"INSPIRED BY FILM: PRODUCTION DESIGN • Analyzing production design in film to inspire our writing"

Dr. Caligari claims that this man can predict the future in his hypnotized state, but in reality, Dr. Caligari uses the man to commit murders for him. If you are a horror writer or you just love horror films, you need to see this movie. It's only about an hour and 15 minutes long, which is fairly typical for this time period, and it is so old that it's actually available to view in full on YouTube for free. So I'll link down below to that video if you're interested in checking it out. It's also, of course, available to rent or buy on other platforms. But for now, let's check out a couple of stills from this movie.
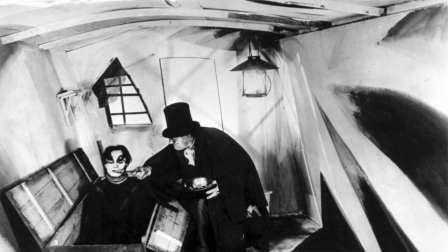4:45 This first one is an interior shot showing Dr. Caligari and his hypnotized man in a case that ends up looking very much like a coffin. The set here is minimal in terms of props, but of course your eye is immediately drawn to the crazy angles and shadows on the walls.
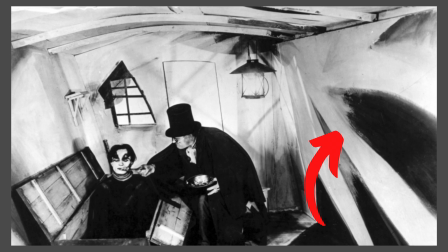5:01 The shadows are actually painted onto the walls here, which not only gives them a harsh look, but adds to the dreamlike quality of the set. The ceiling bows up in an unlikely arch, and even the window is not the typical rectangle you would expect.
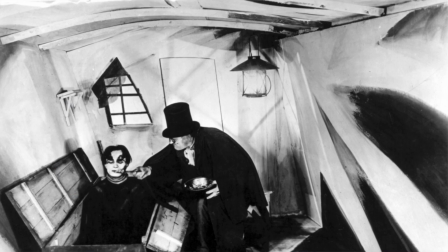5:16 All of these intersecting angles and strange shadows definitely give the scene a horror-like vibe.
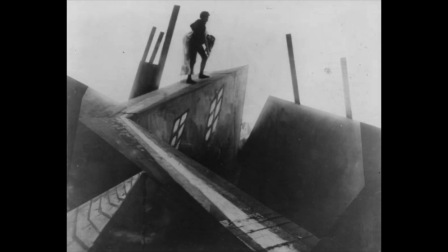5:22 This next still from the film is almost not recognizable until you look closely.
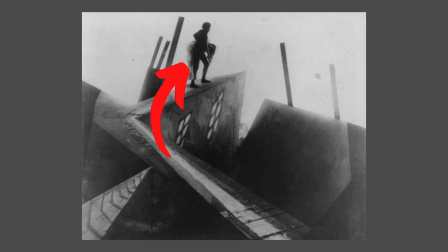5:27 This is the hypnotized man carrying his next victim, the main heroine in the film, across the rooftops of the city.
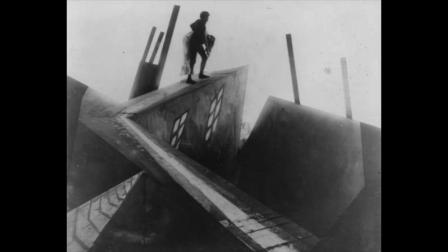5:34 The angles make no sense and they rise jagged and awkward from the ground.
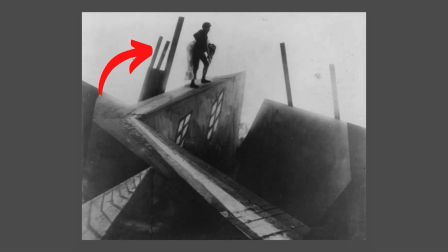5:40 Even the rods here that would maybe hold like a chimney cap or something are exaggerated and angled so that the eye is drawn to the figures in the center. Next, let's jump ahead a couple decades to 1940 with Alfred Hitchcock's Rebecca. This is a mystery suspense film that follows the story of a young woman who becomes a new wife to a man who has tragically lost his first wife in a terrible accident. But the memory and influence of that first wife, Rebecca, doesn't seem to ever go away. The film is mostly set in this palatial mansion that Rebecca, the first wife, and Maxim, the husband, lived in previously. Everything about this place is completely over the top in its extravagance. The set design here is incredible in the way that it continually reinforces how grand and romantic a woman Rebecca was, while Maxim's new wife is much more reserved and really a little bit mousy in a lot of ways. So let's take a look at some stills from this film and pick apart what exactly we can find within the sets.
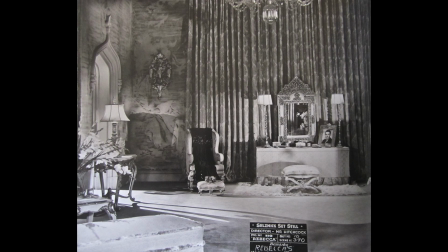6:46 Here you can see the set for Rebecca's bedroom. The ceilings are incredibly tall with dramatic curtains and elaborate sconces.
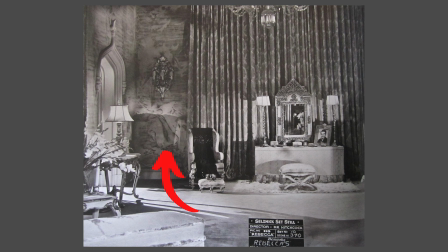6:54 Even the wallpaper has images on it, not just a simple pattern. The vanity is set on top of a lush carpet and all of the makeup and hair accessories are arranged perfectly atop it. You can see the molding over the door frame is also bigger and grander than normal,
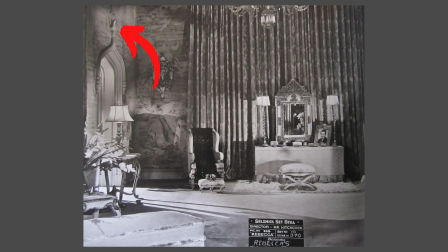7:09 with a sophisticated swoop to the arch, creating more upward movement in the scene.
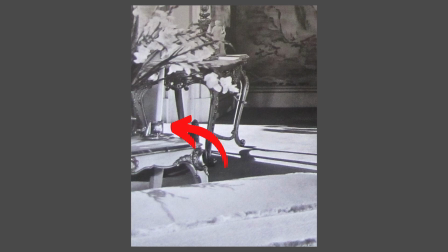7:14 Fresh flowers sit on the table to the left, and what appears to be a silver cup next to them.
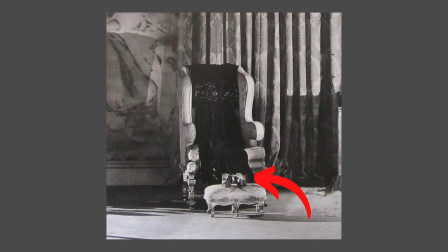7:20 There are even a pair of shoes or maybe slippers on the ottoman in front of the overstuffed chair at the center.
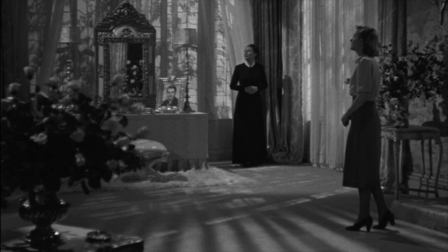7:25 When two of the characters, the new wife and Rebecca's intensely loyal housekeeper, enter the room,
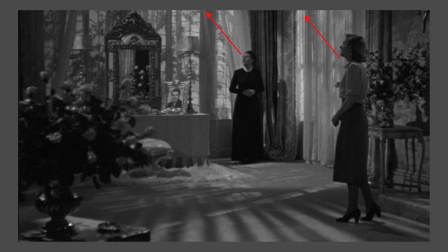7:31 they are almost always looking up at the grandeur of this room, very similar to how Rebecca always seems to be looming over the household even in death, and is better than everyone else, especially the new wife. Here's one more look at the rest of the house.
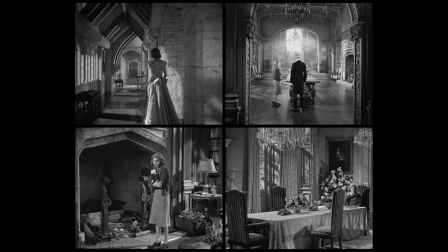7:46 You can see the exquisite detail in every portion of the sets.
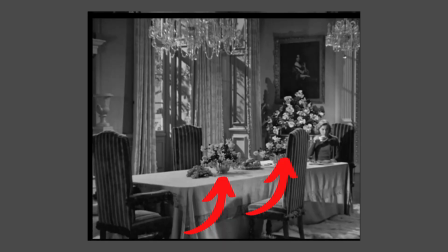7:49 The dining room table doesn't just have one bouquet of flowers, there are two, with an even larger arrangement behind on a side table.
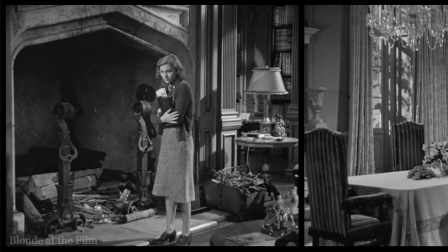7:56 The fireplaces seem large enough to swallow up the new wife,
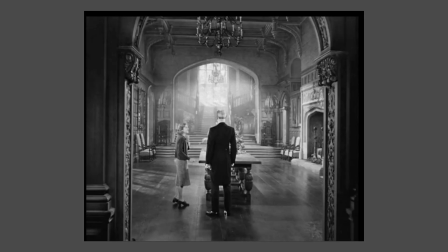8:00 and there isn't a single thing out of place in the grand entryway with its intricately carved columns. Now, if you've watched some of my previous movies, you can probably guess what movie is going to be featured next. Is it Lawrence of Arabia? Yes, yeah, it is. It's Lawrence of Arabia. We're going to talk about it again because it's my favorite movie.